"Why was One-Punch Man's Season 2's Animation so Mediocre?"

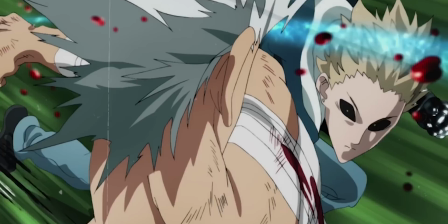But most of all efficiency and communication will always be tighter when handled by a smaller group, all gathered together in the same office.
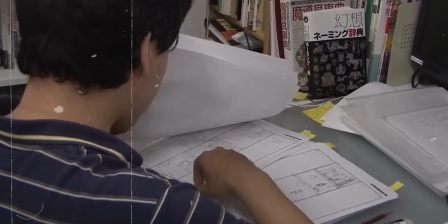When the director is just down the hall it goes without saying that there are going to be fewer complications than when you're sending the workload to a team thousands of miles away.
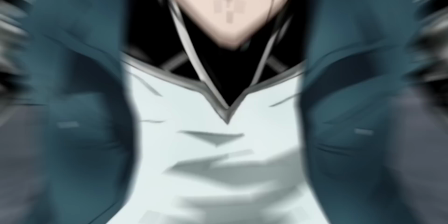I think, if anything, this decision clearly indicates that the show wasn't some afterthought by the producers,
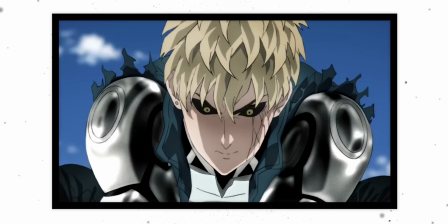as some have made out, considering simply the amount of their own staff they pulled into this project.
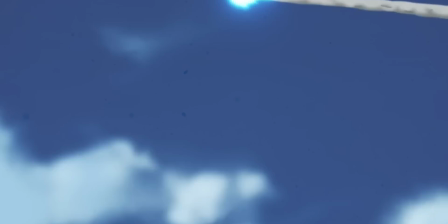Still, it's an interesting decision to be made by the higher-ups, and peculiar decisions don't stop there.
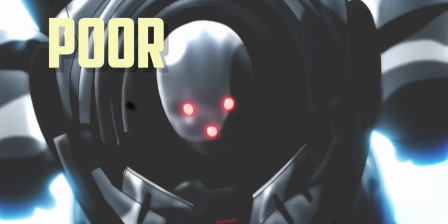Putting the whole time issue aside, there was another problem that affected the animation, and that was poor compositing.
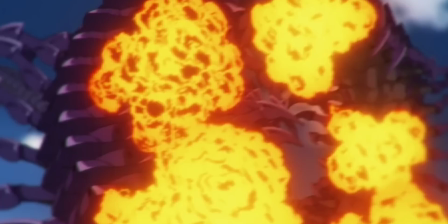Compositing is handled by the photography team and I do not mean these guys.
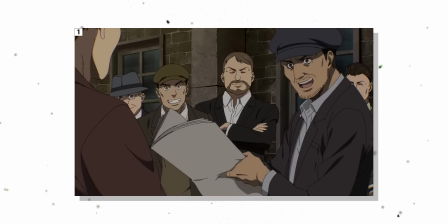This is sort of a leftover name from the era where cameras were actually used in this stage but to put it simply it involves taking all the elements produced by the various departments,
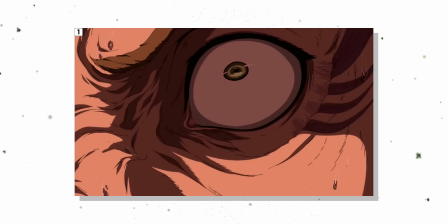background art, 2d animation, 3d animation if used and placing them all together.
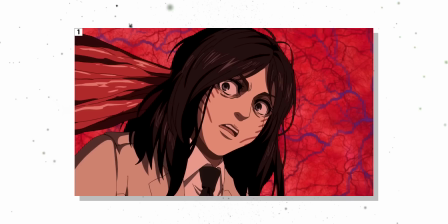Of course to make everything blend together and add a sense of depth they will use different types of lighting, blur, textures and other effects to achieve this.
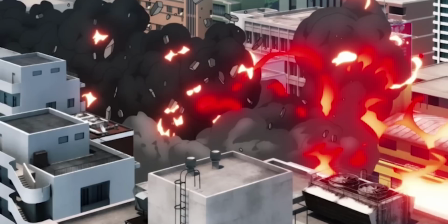However at the same time, poor compositing can detract from the readability of the animation, and man was that a problem with season 2.
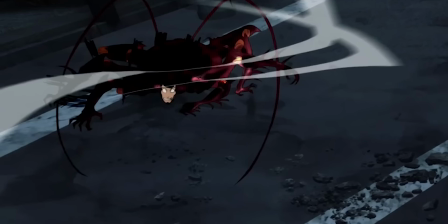As an example we have this clip, the textures and colors are so overbearing it obscures the drawing underneath,
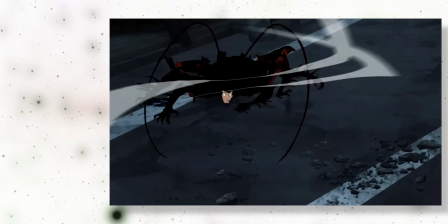to the point it's almost just this blob of coloring parts. To be more specific this is the result of mediocre value control which affects the clarity of the image,
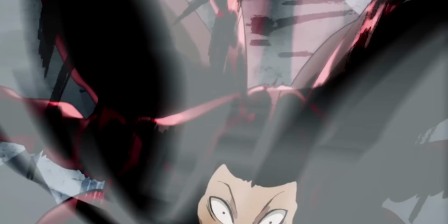although the airbrushing doesn't do it any favors either, creating a muddy look and just making everything less clear again.
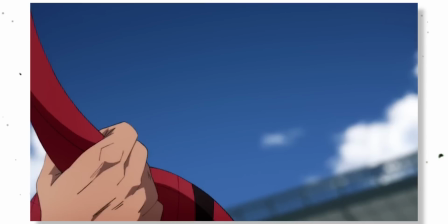Great animation, bad compositing. And there are so many examples of this where good animation was obscured.
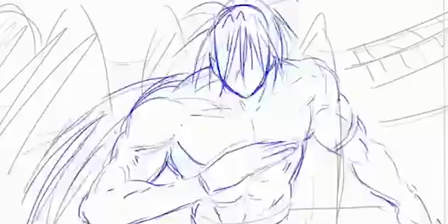In this scene by freelancer Yen, these cool hand-drawn effects are replaced with a basic glow,
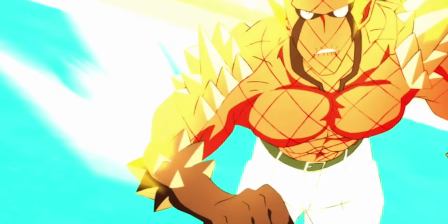with other effects such as the lightning and dust effects that came after being completely removed.
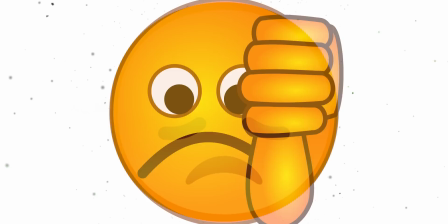But the most egregious example of all was the removing of the Terminator impact frame by animator Zucchini Juice, marking an all-time low for JC staff. Now there's a possibility these cuts were removed due to time but either way my point is simply that it wasn't just a tight schedule animators had to contend with.
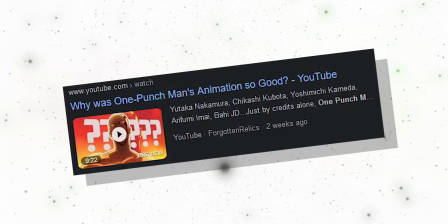Now the second main reason is the departure of series director Shingo Natsume.
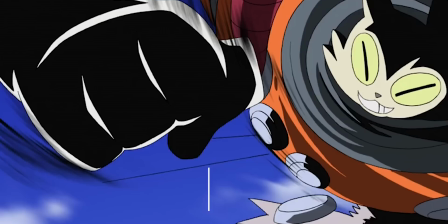I went in depth as to the importance of his presence in the why One Punch Man's animation looks so good so I really recommend checking that out to
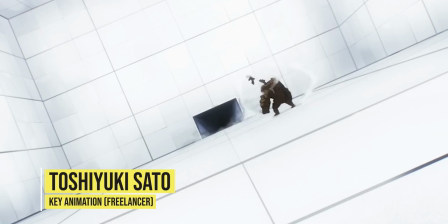give context to what I'm about to say but moving on while Natsume's connections with the top action animators in the industry certainly helped it was
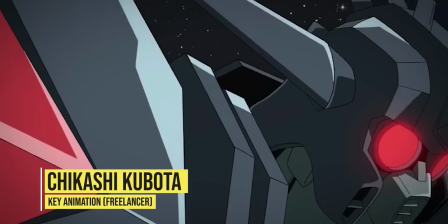also his team building skills and the relationships he formed with many animators back on Space Sandy
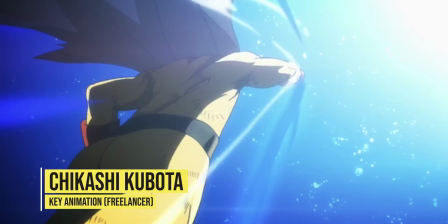that made many of these talented animators eager to jump back on another project with him. Again I'll mention like I did in that video that the majority of the best animated moments in
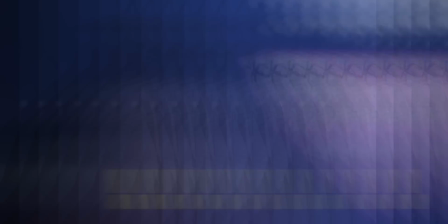season 1 were either by freelancers or animators from different studios to Madhouse.
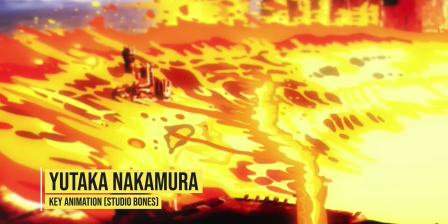The scene between Lord Boros and Saitama where you had like a million impact frames and some incredibly detailed debris was by the legendary Yutaka Nakamura from Studio Bones.
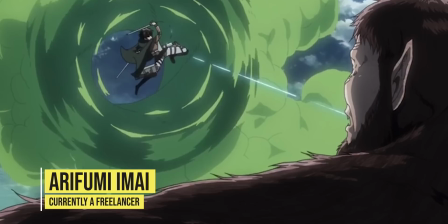Meanwhile, Arafumi Amai from Wit Studio, the guy behind some of the most iconic battles in Attack on Titan,
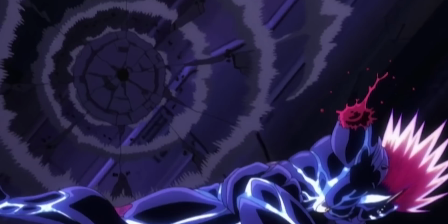handled a large part of the Genos and Saitama fight and a decent amount of the Boros one as well.
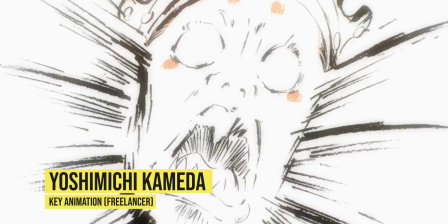The main part where Saitama takes on the Subterraneans was by freelancer Yoshimichi Kamada, as well as handling other moments like Genos taking on the Seaking.
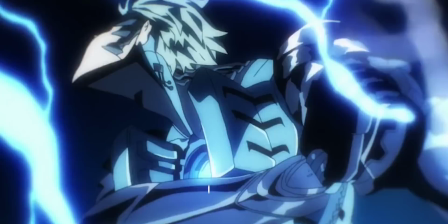Honestly, I could go on and on, you even had animators from Studio Trigger,
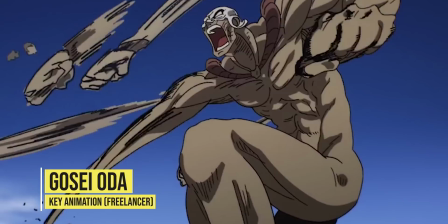and the number of freelancers on this project for the first season was crazy, I mean, even Natsume was one.
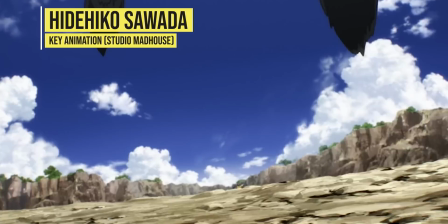Of course, it's not like Madhouse's own animators just sat around and did nothing, one of the studio's best action animators, Haidehiko Sawada,
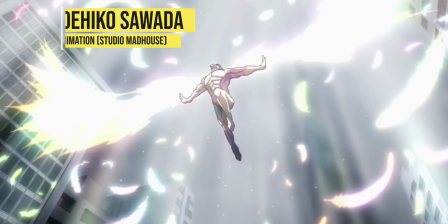definitely made his mark with his section of Genos taking on Saitama and this scene.
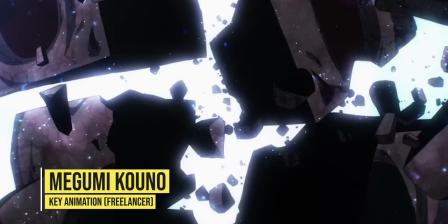To put it simply, considering you had the best names all gathered together,
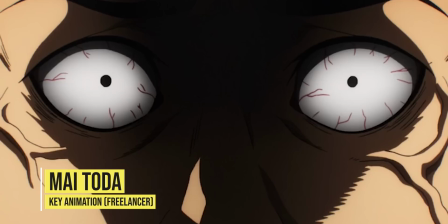it was highly unlikely that such a team would be topped, but even so, if JC's staff were given a good schedule,
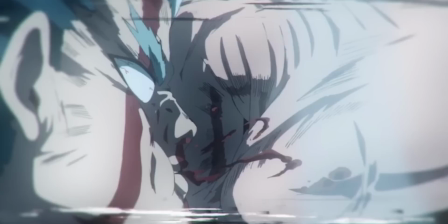it could have looked phenomenally better. As we saw before, Season 2 still had good animation amongst the chaos.
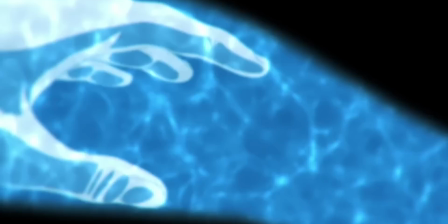Imagine how great it would have been if they were given the same time Season 1's team had. And on that note, I need to mention the names that still managed to shine amongst it.
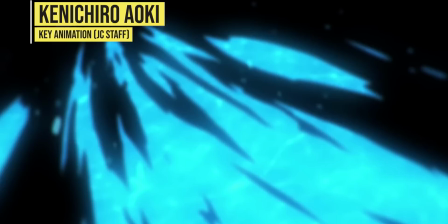And of course, that brings us to our boy Aoki.